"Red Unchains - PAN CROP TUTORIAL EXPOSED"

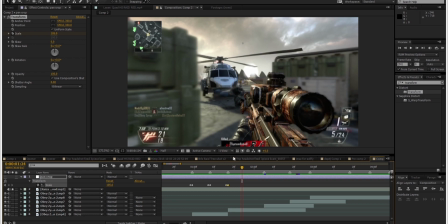So I'm just going to change that to 105, and then it's going to cause a bit more impact on the shot rather than on the beats.
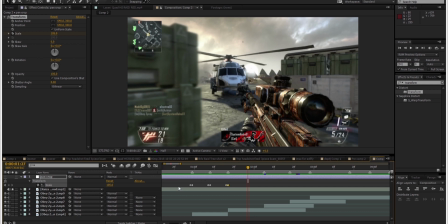And you don't have to use these values, you can use smaller ones or higher ones, but I'll teach you how to change that, because you have to change the expression as well later on. Okay, so we've got the basic stuff here.
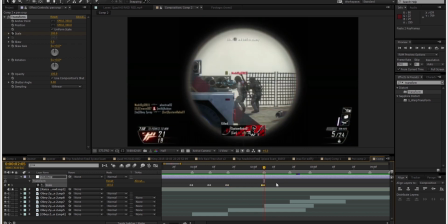So here's another shot, so I'm just going to put that up to 105. But here there's 3 shots in a row, and I won't usually put 3 105s in a row just because it doesn't look very good, so I'm just going to paste that 103 there.
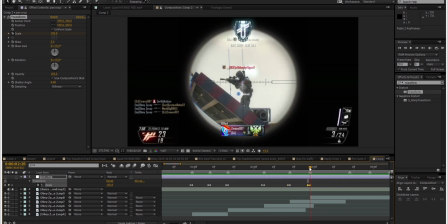So 105, 103, and then paste that again, and I'll just change this to 105 just to give the last shot a bit more impact.
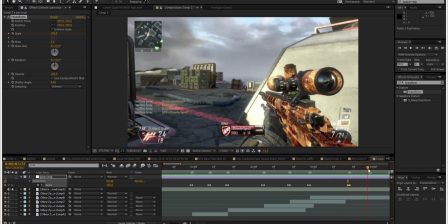And then here's a beat, so I'm just going to go 103, another 103 because it's just another beat,
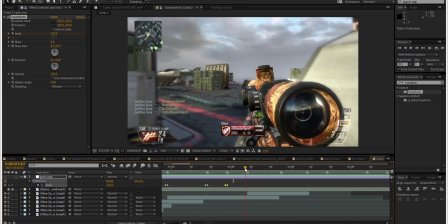and then scroll along, and we've got the last shot here.
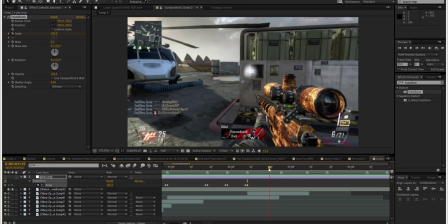I'll just go to 105, and then got one more beat, and then it cuts out.
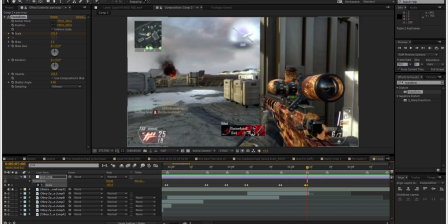And you want to make sure right before it cuts, you want to make sure the 103 or the 105 or whatever value you're using, just the final keyframe here is in line with the last frame. Because if it's here, then it'll look fucked up.
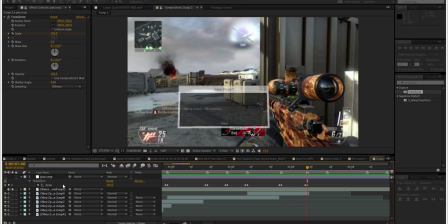It'll be all like out of sync and shit, and it's quite subtle, but it'll still, like, I'd be able to notice it, and it sort of annoys me anyway. Alright, so this is where we get into the good bit. So we've done the scale, that's perfect, easy, and we'll mess with the keyframes later,
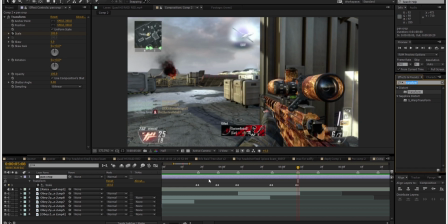but for now we're going to get into what I drag onto, because I don't just have scale. If you've noticed, the screen rotates and it sometimes shakes up and down and stuff. That's a plugin called S_shake, Sapphire Shake. You'll want to get it, definitely. It's so handy, perfect for anything. Makes all cinematics look better. It's just a really good plugin that you want to get.
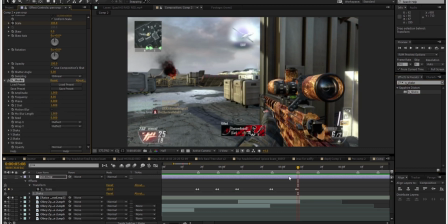So we'll just drag that on. It's right underneath, and straight away you can see, oh, the layer's not on, sorry.
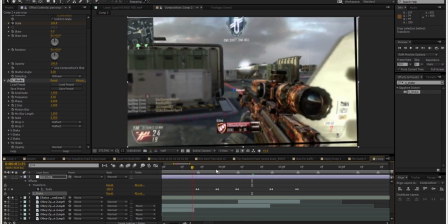Straight away you can see there's disgusting, like, the whole screen's it's like an earthquake, like shaking around and stuff.
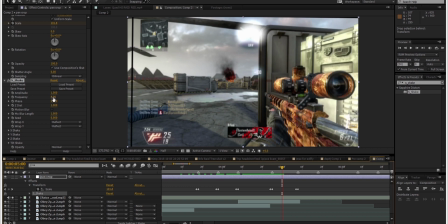So I'll just give you my settings now. This is, you can mess with this if you want, but I would always keep the amplitude and the frequency on 1, and then you can mess with the X, Y, and Z frequency and stuff down here.
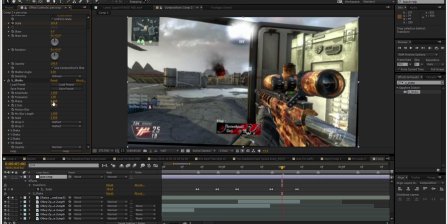So I always keep that on 1, and then don't mess with the phase, the Z distance, or anything, or the motion blur. You don't need motion blur. You can add in RSMB. If you don't have RSMB, I guess you can add in motion blur, but don't really need to. And then let's just drop down this X shake here. So that's from left to right.
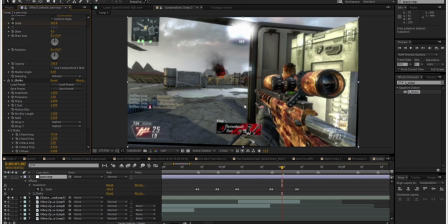That's the shake on the X-axis, obviously. So the X random amplitude, that's how randomly it shakes on the X-axis per tick. But we don't want that at all. We don't want any X-axis shake. And then it's got these settings for each axis.
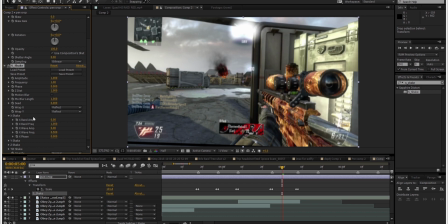So we've got the random amplitude, the random frequency, so how fast it shakes from left to right. And then we've got the wave amplitude, which is not random, but it's like constantly going from side to side. So it's just like, it's like a metronome almost, like bouncing from side to side constantly, really smooth.
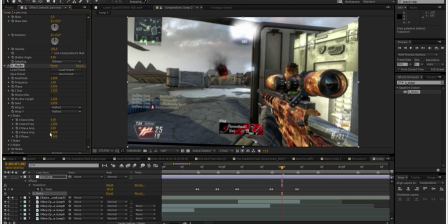And I always use the wave, never use the random, because it just looks a bit stupid, to be honest. But because the amplitude's on 0, it doesn't matter what the frequency is on, because it's like 0 times 1 is always 0, 0 times 1,000,000 is always 0, so it really doesn't matter.
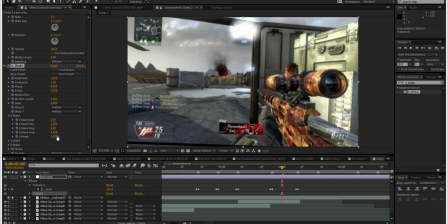And then we've got the phase, that just messes with, you can't see it because I've got it on 0, but it messes with the stage of the rotation. If you have the frequency on 0 but the amplitude, you can change the stage of the rotation for yourself instead of having the frequency do it for you. And that's quite complicated.
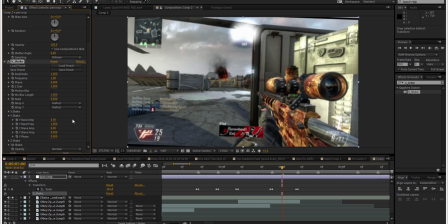So we've got the same for the Y, but for now we're just gonna turn off that completely to 0, and the wave is on 0 as well, so we can just turn that off that. And the Z shake, automatically it's already on 0, so I'm just gonna leave that, that's fine. Z is like forward to backward, so like it's scaling up and down, and we don't want that. Now the tilt shake,
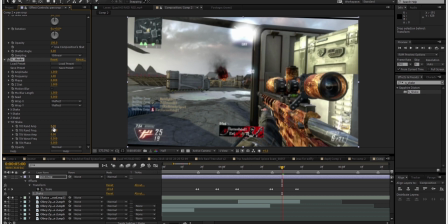this is where I use the most settings. If you want, like, this is how I get my wiggle. So we've got the random amplitude, we don't want that, I already said that, so turn that off. Now the wave amplitude, this is where it's gold.